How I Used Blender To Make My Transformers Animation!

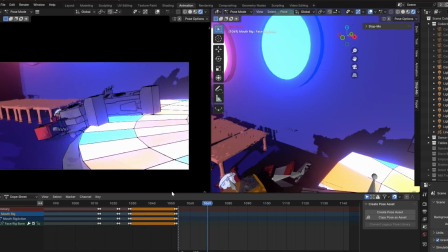12:19 It's not really that difficult once you know what you're doing, but believe me,
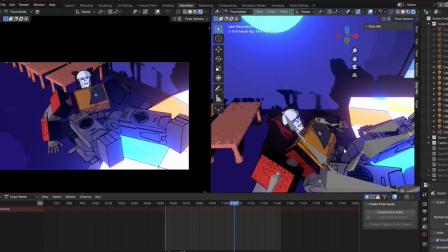12:22 on that first animation 6 months ago with Jazz picking up Blaster's boombox, that was revolutionary to me.
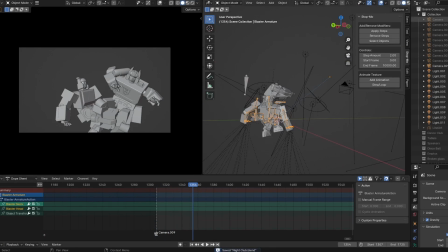12:28 For things like Soundwave picking up Blaster, because he does it so quick, I didn't really bother.
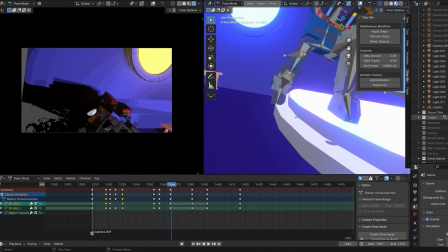12:34 It was actually easier to hand animate in a lot of ways. It does mean that if you look super close, it doesn't seem to move quite right, but it's good enough for me.
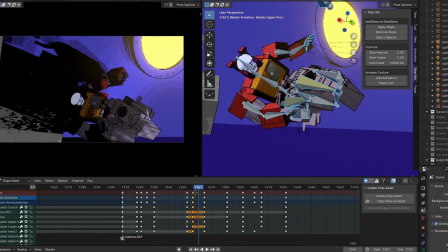12:41 Now again, I'm flipping all the images around to make him talk, and I'm also trying to make Blaster change his expressions mid-fight.
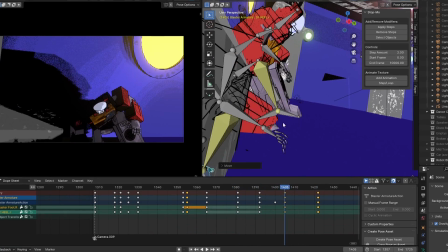12:48 If he's just sat there statically with a grin the entire time, it looks a little weird, so occasionally grimacing when he gets punched and things like that just adds a bit more character.
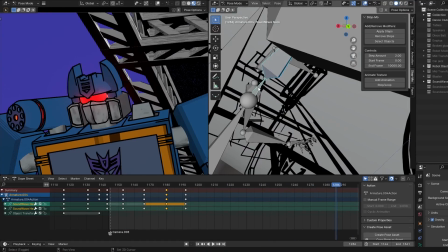12:56 When it gets to Soundwave's turn in the fight scene, I wanted to show how he's changing the music.
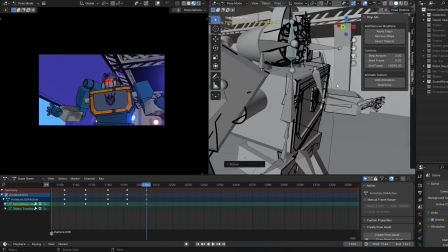13:02 It's his turn with it now. Now he doesn't necessarily have a big obvious button on him that I could press.
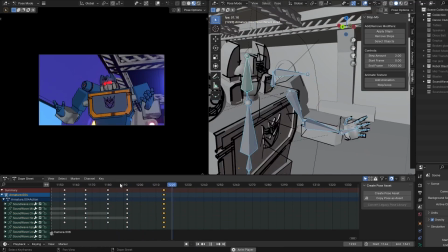13:07 I mean, he does on the shoulder, but it's not as good as Blaster's. Also, I've already done that, so how do I change that up?
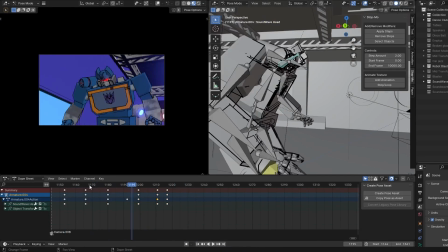13:12 Well, I wanted to have it display on his chest. Sometimes in the cartoon, he would do blueprints and schematics on the chest, almost like a TV screen.
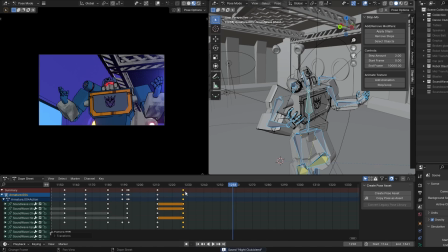13:20 So I figured I could do the same. What I did is I got my music, Sweet Dreams Are Made of These, and I put that in DaVinci Resolve,
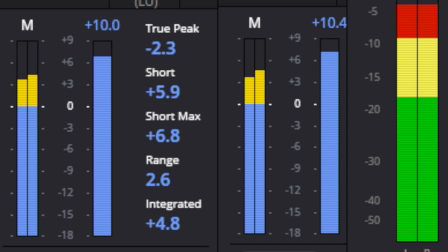13:27 got a bunch of meters on there so I could get the audio fluctuating and changing, and then I just screen recorded it in OBS.
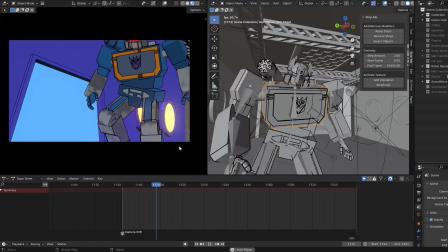13:34 Then I could take that video and use it as an image texture in Blender.
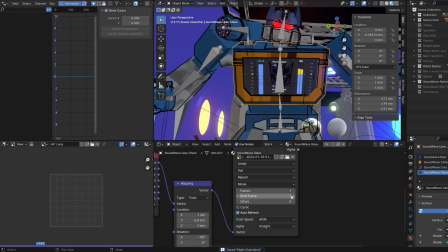13:39 Then I'd add a mix node to his regular glass texture and keyframe that, and it would just transition seamlessly.
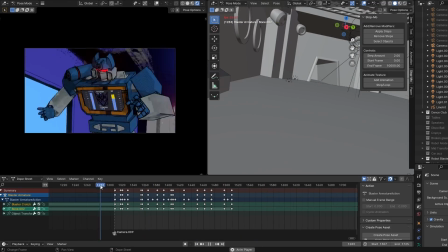13:45 Now a big deal about this is I want each character to have their own unique music.
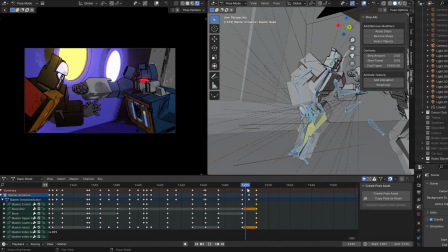13:49 Blaster's got the sort of funky, let's groove tonight, Soundwave's got that synthy Sweet Dreams Are Made of These, and finally, Jazz has got the hip hop.
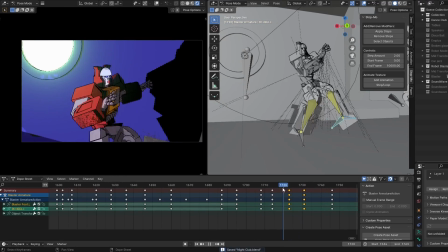13:57 Speaking of Jazz, let's get him in here. So Blaster calls for help, using a clip from the 80s movie spliced up, and again, changing all those images to make him talk with the mouth.
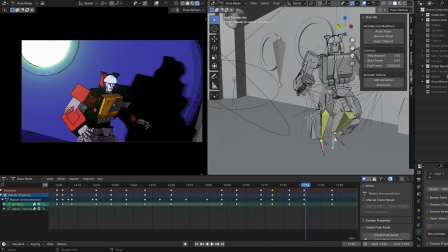14:06 And now we need to add Jazz, and I was trying to think, alright, how do I introduce him in a cool, dramatic way?
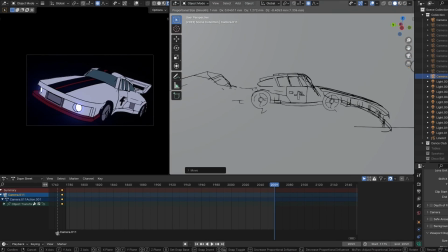14:12 Well, I've got that giant glass window there, so what if he smashes through it? But I can't just have him smash through, that's like, hey, can you help?
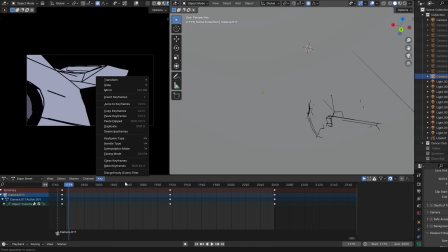14:19 Has he just been waiting the entire time to come in? Nah. So we need him to drive.
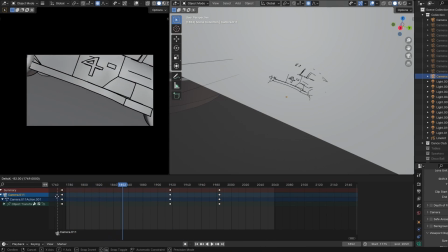14:24 And to animate driving cars on their own is pretty easy. You just make the floor move.
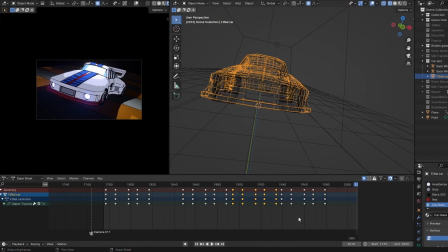14:29 I animated his wheels spinning continuously to make it look right. I made the car body wiggle a little so it wasn't so stiff.
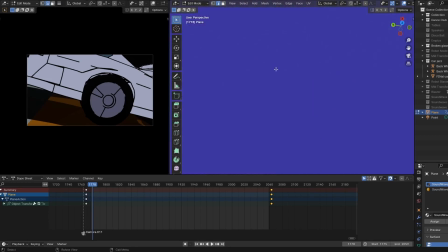14:35 Then with the ground, I added lots of lines on it so you could obviously see it moving, and then I made it so that it started here, and it ended all the way over there,
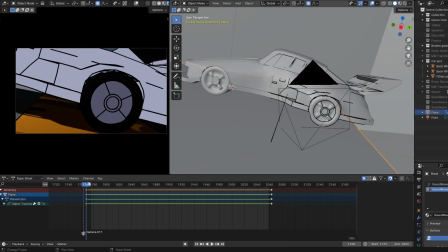14:43 and then Blender would interpolate that as just sliding it, which when you put it in the camera's view, moving around the car with the wheels turning, it just looks like him driving.
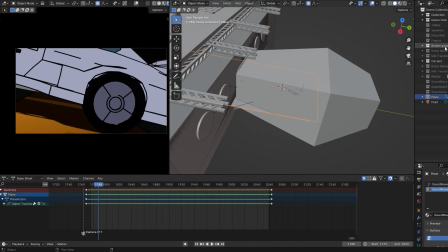14:52 It's a lot easier to do it this way because it means that the car can just stay put, we don't need to fiddle with moving around, getting the camera to follow it.
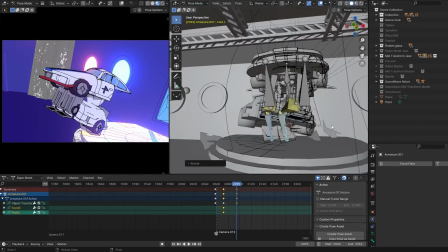14:59 The camera can just spin around this static object, and it looks about right. So, once he crashes through the wall, it's time to swap to that mid-transform model.
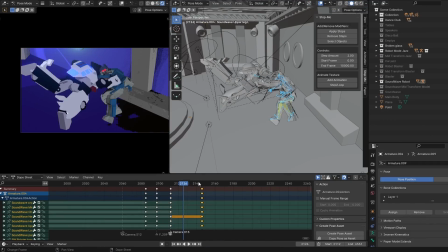15:07 Then, I do a quick cut to swap him back to the robot model, just to make the animating a little bit easier.
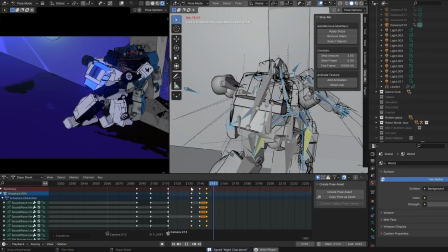15:12 Now, I know that Blaster and Jazz don't necessarily do everything in the old cartoon, but for this fight scene, I wanted them to be pretty coordinated.
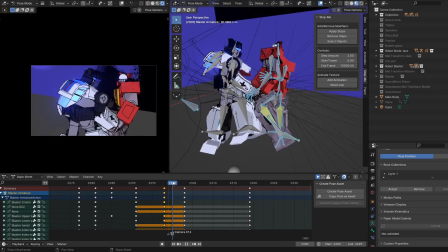15:19 So I made sure that their keyframes would line up, checking between the two, so that they could do synchronized punches, and my favorite thing, which was the team-up.
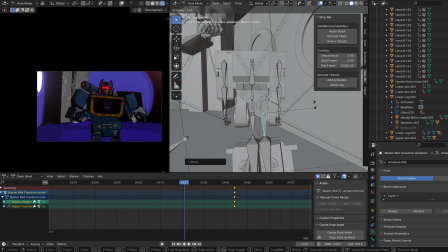15:27 I really love the idea of Transformers taking advantage of the mass shifting of their alt modes.
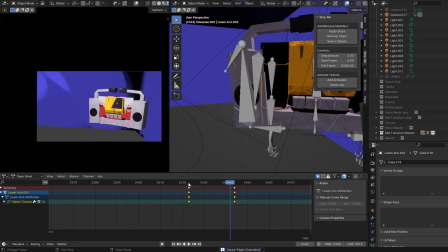15:32 Blaster goes from a huge robot to a tiny boombox just mid-transformation, mass shifting.
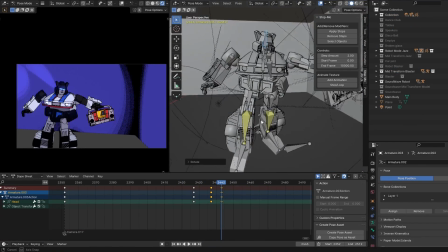15:38 So I thought, what if we took advantage of that and did a fastball special?
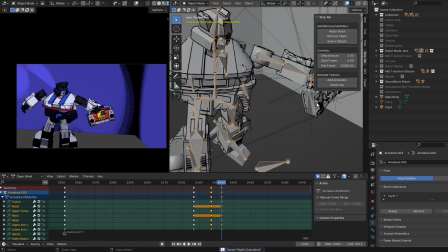15:41 So he transforms into the boombox, gets picked up by Jazz using that child of constraint again, and then he flings him back.
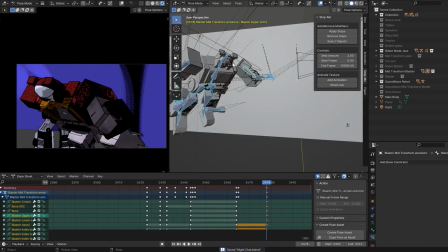15:48 And again, copy-pasting the robot and the boombox modes and all the keyframes so it just perfectly go from A to B, and then I just change the pose so it fits better.
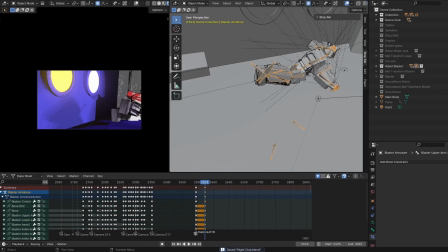15:56 And then we do another cut back to the robot mode model, and the only way you can tell is because I forgot to move the feet.
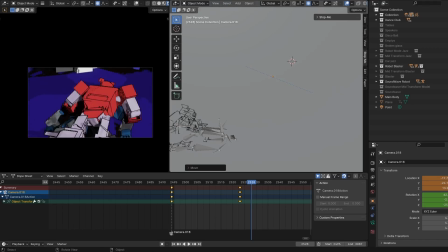16:01 So he's got really long toes in the mid-transform model. Now, with all of these animations, if you slow them down, you can see the clipping and the transformation, I know.
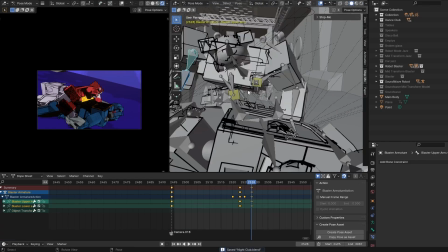16:10 And so I'm taking advantage that people will hopefully not watch too closely.
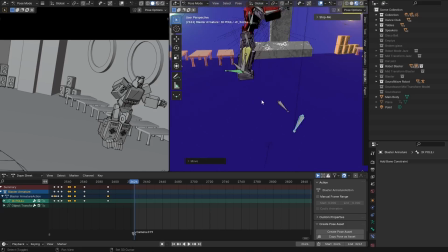16:14 Now, the next bit was one of the hardest animation clips, which is this 2-second clip of them all walking.
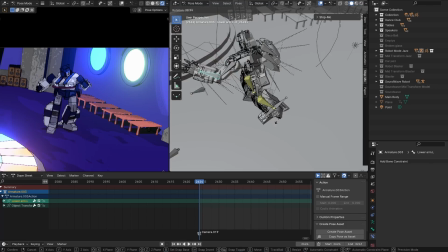16:21 I know, it's 2 seconds, it's not that long. Why is it so hard? Because they're all moving.
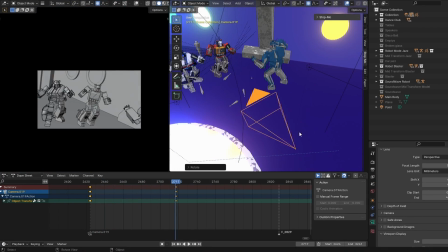16:27 My computer already doesn't love playing back the Transformer models I make in real time.
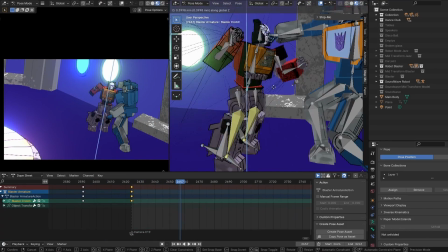16:31 They're not really optimized, which means that you have one Transformer there, it's running at maybe 30, sometimes 18 frames a second in the playback.
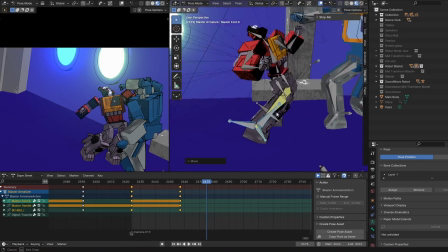16:38 You add 2, that cuts it down to 10 frames in the playback.
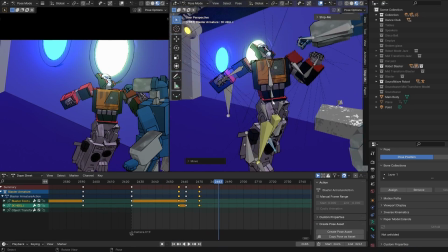16:43 You add 3, that's like 854 frames in the playback?
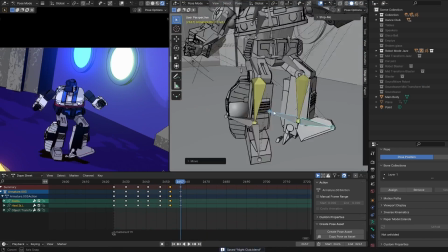16:48 So I had to animate each of them separately, but then toggle them back on and do a very
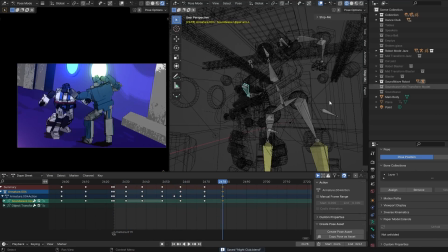16:54 bad playback just to see if they didn't clip into each other. And then I had to convincingly make a load of them walk and move and not seem too static.
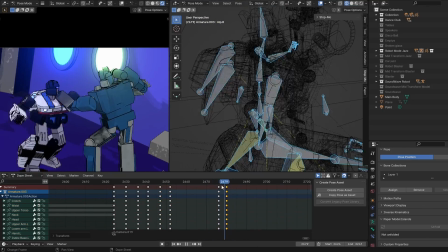17:03 I know some of the legs move a bit jankily here, especially Blaster at the beginning of the scene.
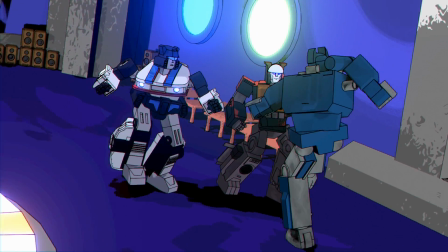17:07 I'm not super thrilled with that one, but they were good enough to just carry on to the final fight.
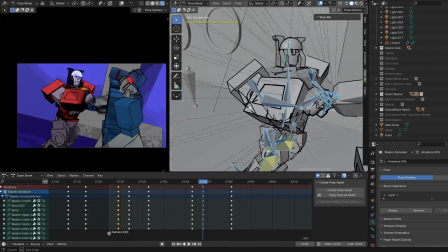17:13 For this, I want them to absolutely just beat down on Soundwave. We're doing the Mama's Gonna Knock You Out song, and I want them to knock him out.
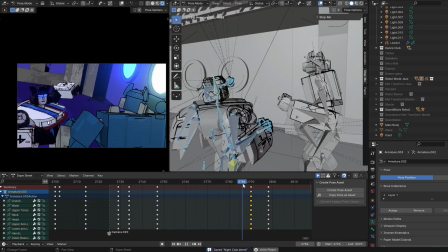17:20 Now, in this bit, I want Soundwave to feel overwhelmed. They're both just relentlessly hitting on him and smacking him down to the ground,
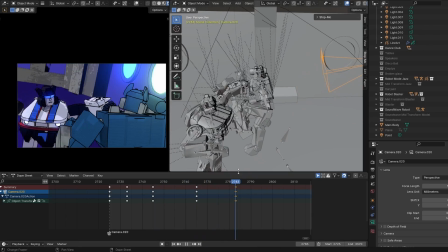17:27 and I wanted the audience to feel a bit of that overwhelming as well, which means I made the camera spin around them all.
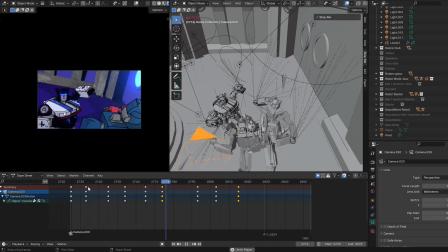17:34 I know it can be a bit too much overwhelming for some people, but that's kind of what I want.
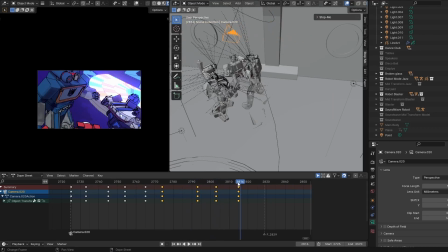17:39 It's that element of everyone's just punching him and overloading him, and then eventually he falls to the ground and that's it.
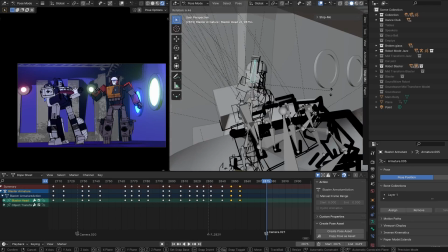17:46 So now, it's time for the end, the triumphant ride into the sunset. We got that classic G1 music, and we need him to ride off in his car mode.
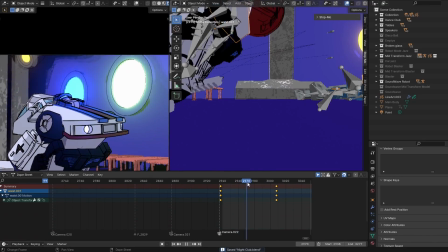17:52 Now in my old animation, I made them transform off screen, but that feels kinda cheating now that I'm trying to improve my animation.
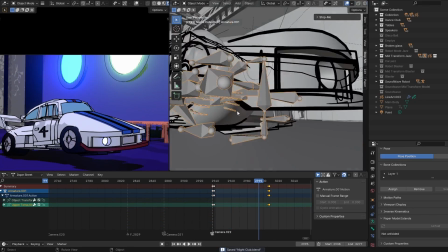17:58 So Jazz gets a very deliberate full body shot of him transforming slowly so that you can see how it works, which means I needed to make it a bit more believable.
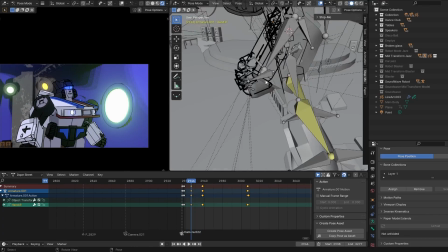18:07 Something I find really useful is if you actually make the camera move with the character.
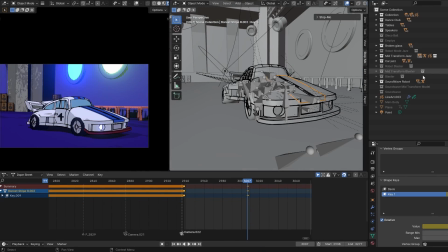18:11 If you have it start up with the robot head, and then lower down to frame the car mode, it sort of follows the character and looks a lot more natural. Then for Blaster, well, last time I kind of let him just hit the ground, and that was for comedic effect, but for this one I want him to, get to ride off with Jazz.
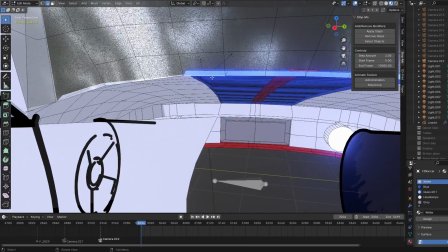18:28 So I made a whole interior for Jazz, with an opening door and everything using shape keys.
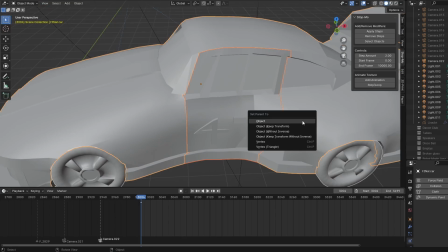18:34 Shape keys are where you tell the mesh to look like this at one time,
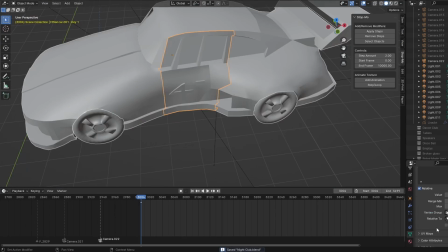18:38 and then you alter the mesh as a shape key, and then you can keyframe to get from A to B again.
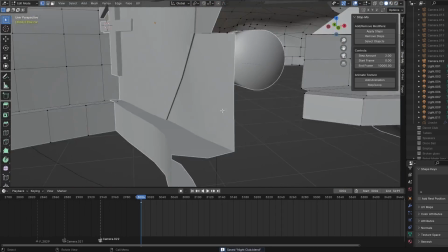18:44 And for this, instead of changing the mesh too drastically, I just moved the door.
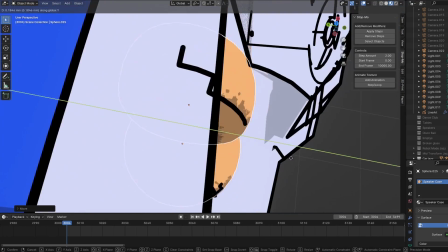18:48 So he opens the door, he's got the seats, and then I reused that transformation keyframe again for Blaster,
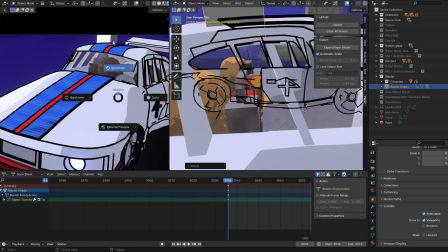18:54 and he sits inside, and then he gets parented, and in that final bit where he rides off, he's actually just the boombox model, using an empty.
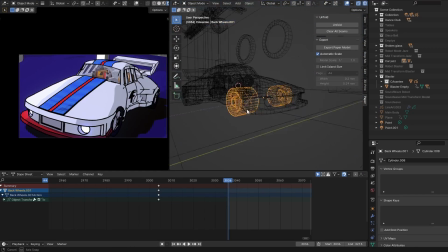19:01 What do I mean by empty? Well, the boombox is made up of like 18 different pieces, but since it's a boombox, it only acts as one.
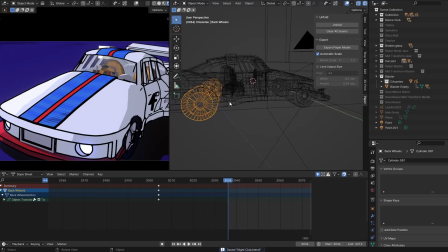19:09 So I just have a cube that I can see, but that doesn't get rendered in the final piece.
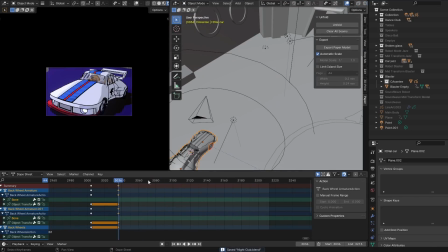19:14 And I just say, hey, that cube, all the little pieces are connected to that cube.
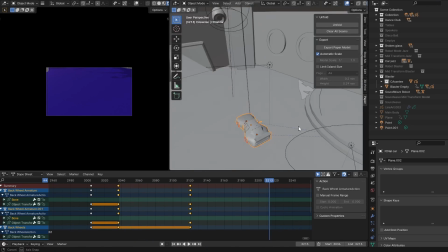19:19 And then for this, I make that cube connected to the car,
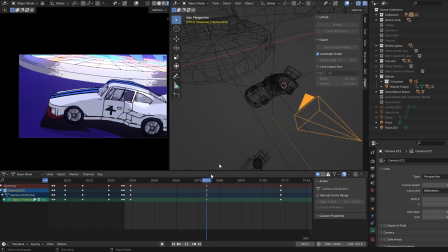19:23 which means that it all just moves as one solid piece. Now, due to my poor planning, I hadn't decided how it was really going to end.
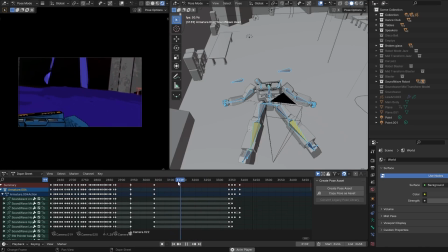19:30 I knew I wanted to have some sort of highlight on Soundwave. So, we have the camera move up, highlight on Soundwave's face,
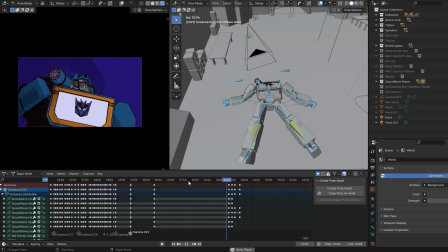19:37 and now I want to have his eyes look turned off and then activate, giving you that bit of a jump scare. And for this,
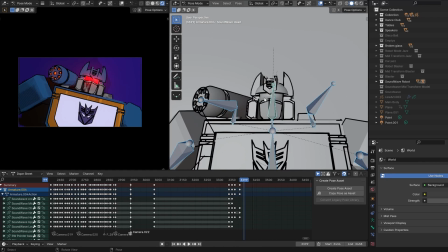19:42 I can actually keyframe the colors and the emission strength on his lenses.
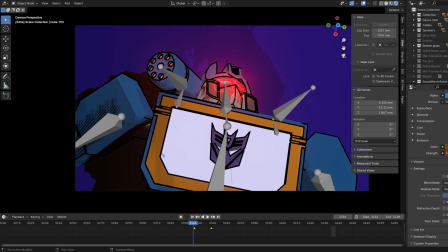19:46 So I can just take a keyframe of all the normal colors, slide that further along for when he's activated, and then tweak them to make them look a bit more dim and dark for when he's almost dead. Now I want the video to fade out to black, but I want the eyes to stay a little bit longer. To do this, I'm not going to try and fiddle around and tweak stuff in Blender. I'm just going to go straight to DaVinci Resolve.
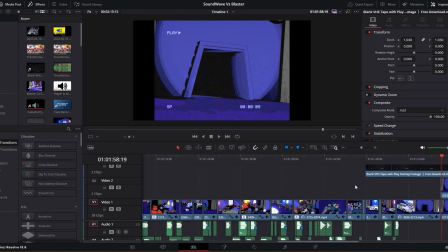20:06 DaVinci Resolve is a free video editing software, and I use it for all of my videos.
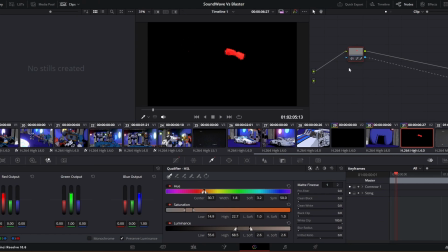20:11 To get the eyes to stay glowing, I Luma keyed the eyes out of the frame, copy-pasted it, and then just added that to the end. So when everything fades to black, it just shows the keyframed eyes, and then that fades to black a second later.
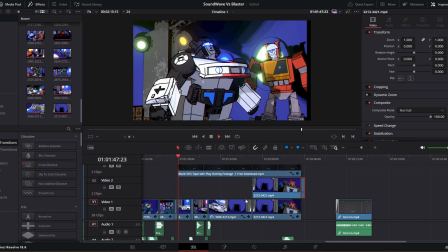20:24 It's very subtle, but it just makes it a little more creepy. So now that everything is rendered, it's time to edit it all together.
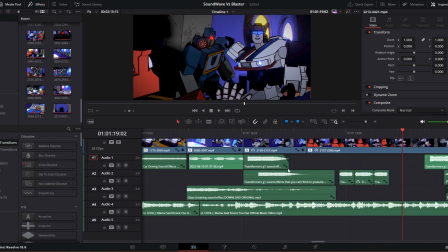20:31 Each clip is exported as an FFmpeg with an MP4 encoding.